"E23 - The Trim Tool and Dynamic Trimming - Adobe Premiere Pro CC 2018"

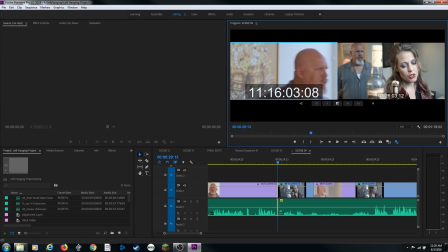(4:07)
So what I'm going to do is move my mouse over to this window, click, and I'm going to drag this backwards, adding a little bit more time. And I'm going to get it right to the end of that exact same line. So right there, it says, thanks for asking. Line's a little bit different from take to take, but I've got it.
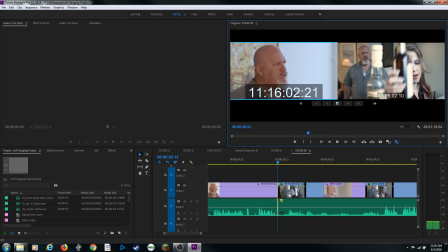(4:27)
But I got it right on the end of his line. And over here, I'm going to get it right on the end of his line as well. Right there. So he just finished his line. So now we notice we've got a little bit more space here. So with the trim window, I've been able to get that space. So I've been able to expand the space.
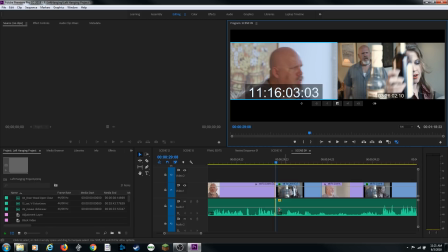(4:41)
I've been able to expand this clip's endpoint and get a little bit more pause in there before she actually says her next line.
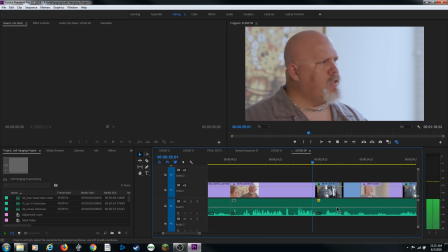(4:48)
Let's play through that now.
Fair to partly cloudy, Viola. Thanks.
Sorry that I know. And there's a little bit more time in between there.
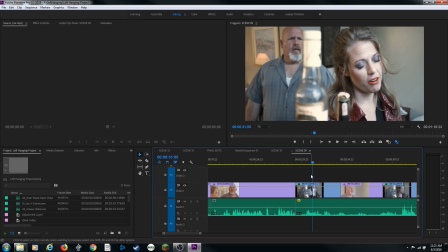(4:55)
So I like that. takes a second to think about it. She But now what I want to do, now they've got these kind of matched up, I want to use my roll edit to change the timing of my video edit. And I'm going to leave the audio the same. So I'm going to click, I'm going to lock my audio track down here. I'm going to arrow up to land on that edit. Shift T to bring open my trim window.
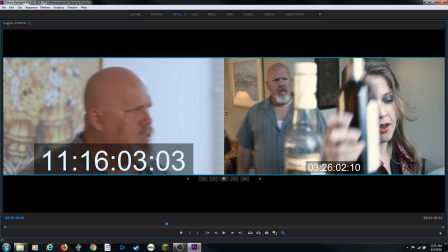(5:14)
Let me tilde over this to make it bigger. And I'm going to grab this, my roll edit.
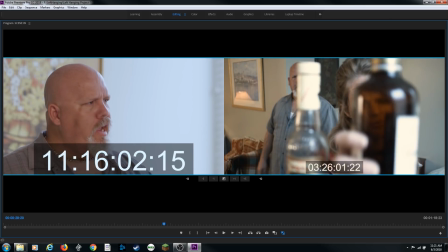(5:19)
I'm going to roll this back. And right now it's just changing the video, not the audio.
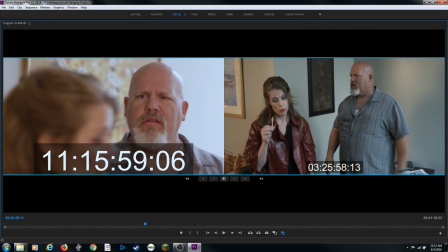(5:27)
And I'm going to find a point to do the edit here.
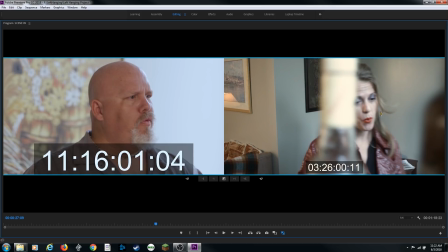(5:32)
And go right there, because I got this nice little dolly shot as our actress walks forward to the drink station there, and I want to show
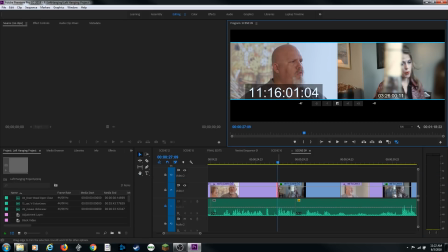(5:40)
that. So let's see what we got here. Notice it just moved the video back. I did a roll edit there, not a ripple edit, so it doesn't move things out of sync. And my audio is right here. And what we've got is what's called an L cut. An L cut, notice this audio from this clip extends over into this this clip's video, and then it cuts to this clip's audio here.
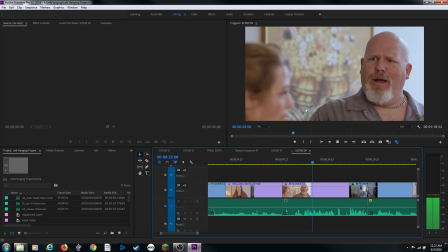(5:58)
So let's see what we get as a visual here.
I've been boxed with some random dude for the last 10 years.
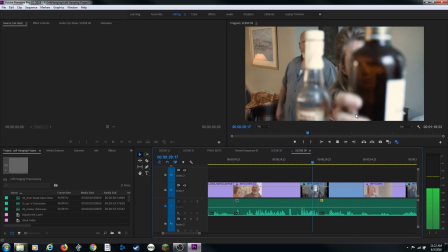(6:03) Hey, fair to partly cloudy, Viola, thanks. Sorry that I never got up to...
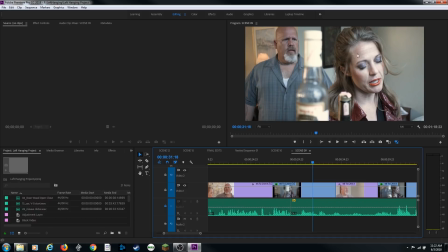(6:09)
And that worked out pretty well there because the bottle here actually and her head kind of blocked his face as he was saying the rest of the line, so the audio didn't have to really necessarily match. So watch that again.
For the last 10 years...
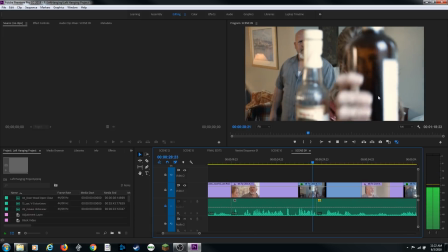(6:21) Hey, fair to partly cloudy, Viola, thanks. Sorry that I never got up to see you.
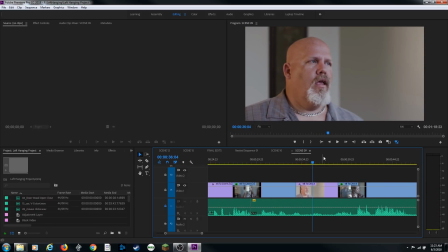(6:27) I meant to. I really did.
And there we go. Okay, a couple of little other things that the trim window does here. It also does what's called dynamic trimming. Actually, let's jump to my trim window. I'm going to get this back to where it was before.
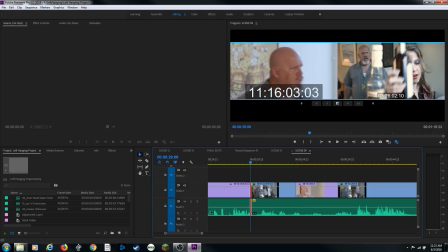(6:40)
And I'm going to land on that edit. I'm going to hit Shift T to go to my trim window. And let's talk about what these other little items do here.
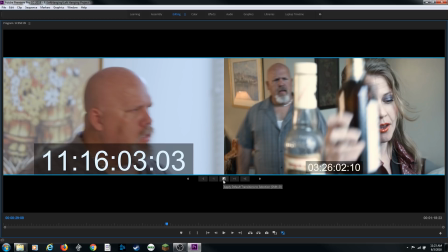(6:45)
What you've got here, this is kind of rarely used. This actually applies a default transition. It'll apply a dissolve if that's what you've got right on that edit.
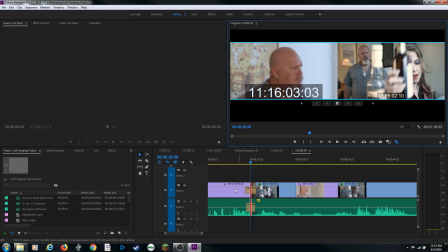(6:52)
So if you click on that, it just adds a dissolve between those two. So I hardly ever use that.
Thanks.
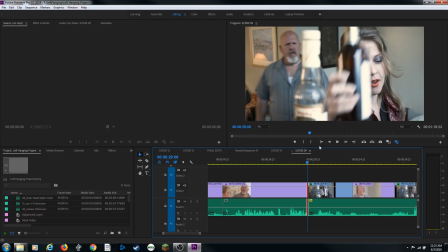(6:57)
And it's kind of weird in that scene anyway, so undo that. But these other items right here, what you've got are these little numbers.
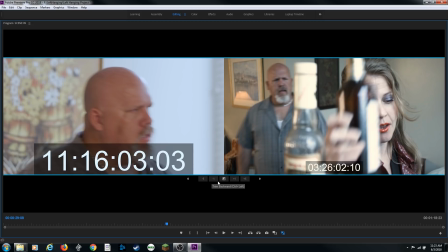(7:04)
You've got -5, -1, +1, and +5. And what this does is it will trim for you backwards one frame at a time or five frames at a time, or it will trim forward one frame at a time or five frames at a time by hitting these numbers. But I hardly ever use that because you can use your shortcuts. If you move your mouse over, it shows what you need, what your shortcut is.
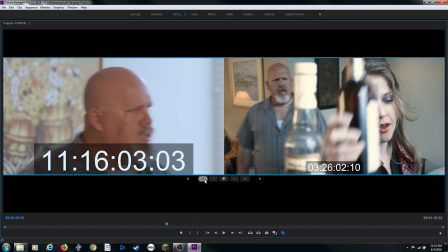(7:23)
On a PC, it is Control plus left key, and over here is Control Shift plus left, your left arrow. And on a Mac, it's Command. Instead of a Control, you'll do Command as a replacement. So to the right, Control right, Control Shift right does five frames at a time.
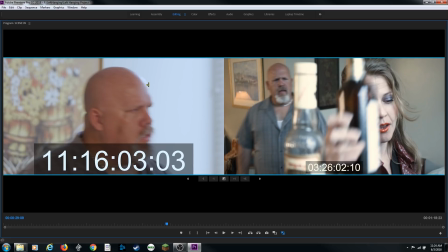(7:37)
Right now, we are in roll edit mode, so it's going to change the clips. This clip's out point and this clip's in point at the same time. And notice everything is selected. It's got that blue line going around both frames. So now if I do my shortcuts here and I hold down Control with both windows selected here, and if they're not both selected, if say this one is selected here or that one is selected there,
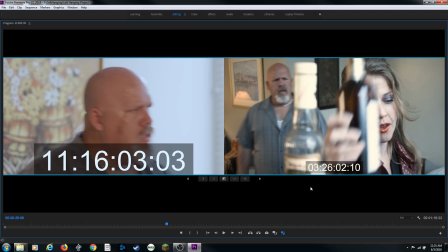(7:56)
but you want both of them to perform your roll edit, you just click in the middle and now they're both selected. You'd hold down Control, arrow left, and notice you got a -1 here.
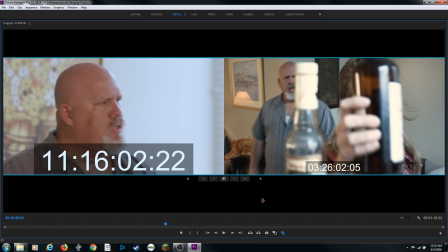(8:04)
It's gone -1 frame back. And if I keep doing that, -2, -3, -4, or -5, and it's doing a roll edit, changing this clip's out point and this clip's in point simultaneously. If you do Control Shift, arrow left, it does 5 frames.